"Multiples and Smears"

The camera is fast enough to not have to try and interpret motion. Our eyes and normal cameras aren't that fast. So in animation, when we're dealing with drawings, and this comes from the old 2D days, this is where these effects were initially created. When they're doing a drawing, it is just a single drawing. And when you put multiple drawings together, you don't get this same effect here because it is just literally one drawing at a time. So in order to recreate this, animators invented multiples and smears and lines or blurs to simulate this effect, but in different ways and for different situations. So let's just kind of go over some examples of what those are. So this is a website I would highly recommend everyone check out. So let me copy this and then share my desktop.
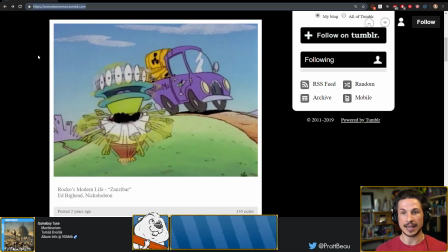So this is Animation Smears. And this is a fantastic site that just has images of smears from cartoons.
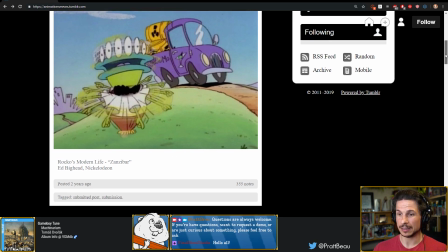Hey, Final Boss, hello! So in here we can see all sorts of different multiples.
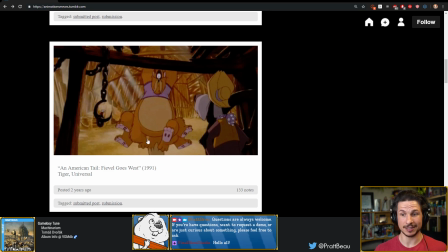So you can see a multiple is basically when there's multiple of one thing. This character does not have 6 legs, or technically 7 legs. They are multiples to create the feeling of fast motion. Same thing with this character up here.
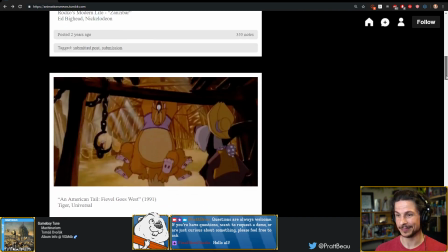That's a lot of arms for one character. An episode of SpongeBob.
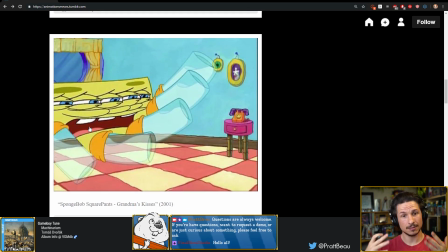You can see it's just multiples. It literally is the term.
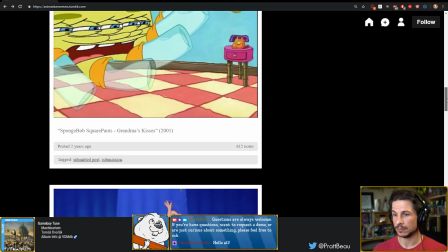Now a smear is similar, and let's see if I can find a good one here.
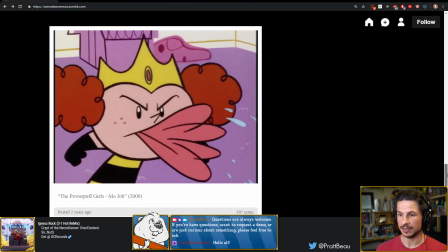So this is more multiples from Steven Universe. And okay, so this is a little bit of a smear here.
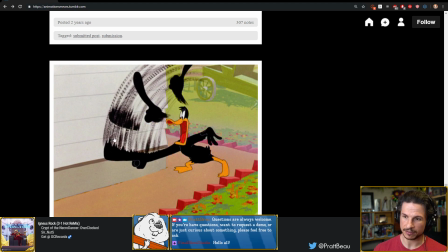So you can see there's this kind of dark line going through. This is lines. So they're not only using multiples, but they're adding these lines which help recreate this effect.
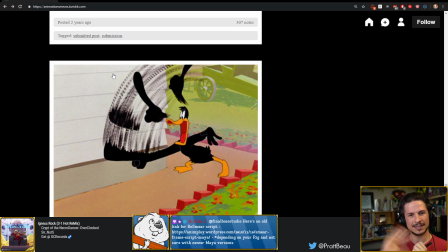There's this kind of like semi-translucent skin tone that you get when I do this, especially like right in the middle there. Well, that's what these lines are recreating, these blurs.
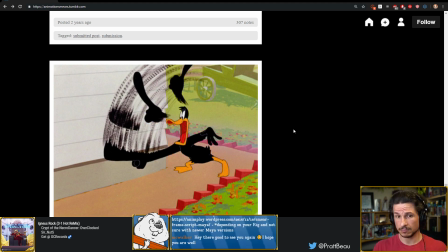So it creates an additional effect along with the multiples.
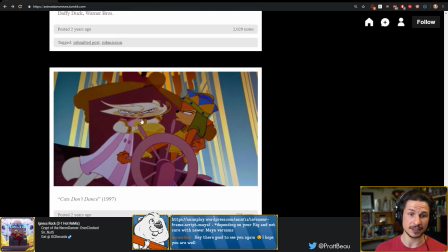Now let's see if we can find a, there you go, this is a smear. So a smear is when the character is just stretched. Everything is distorted, everything is just smeared to create the illusion of motion.
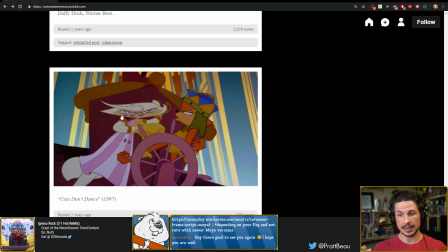So all of these different effects can help enhance a motion, especially a fast motion. And sorry, I said I wasn't going to get distracted. There's a bee in my house and in my office.
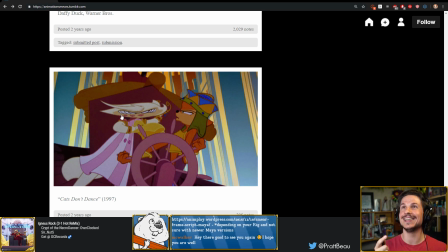I've been trying to get it out all day and it just landed on my light. The poor thing is stuck inside and I want to get it outside. And just walking along my light here.
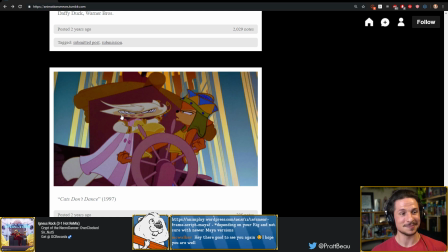If I duck, it's because a bee is coming straight for my face. I'm not allergic, thankfully, but I still don't want to get stung. I don't want the poor thing to sting me in self-defense and then die for nothing. Needs to get back out to the wild outdoors.
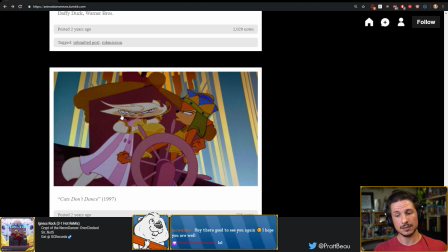These effects all create different feelings, but really the main goal of them is to help reproduce a fast motion that is clear. Now, the reason we want to use these is that without a smear or a blur,
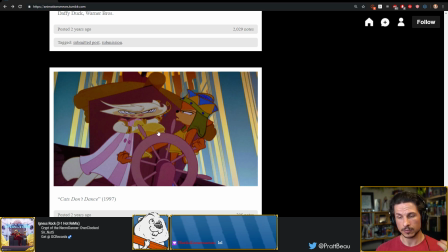oftentimes when we're dealing with very fast motion, what we will end up with is a pop in the animation.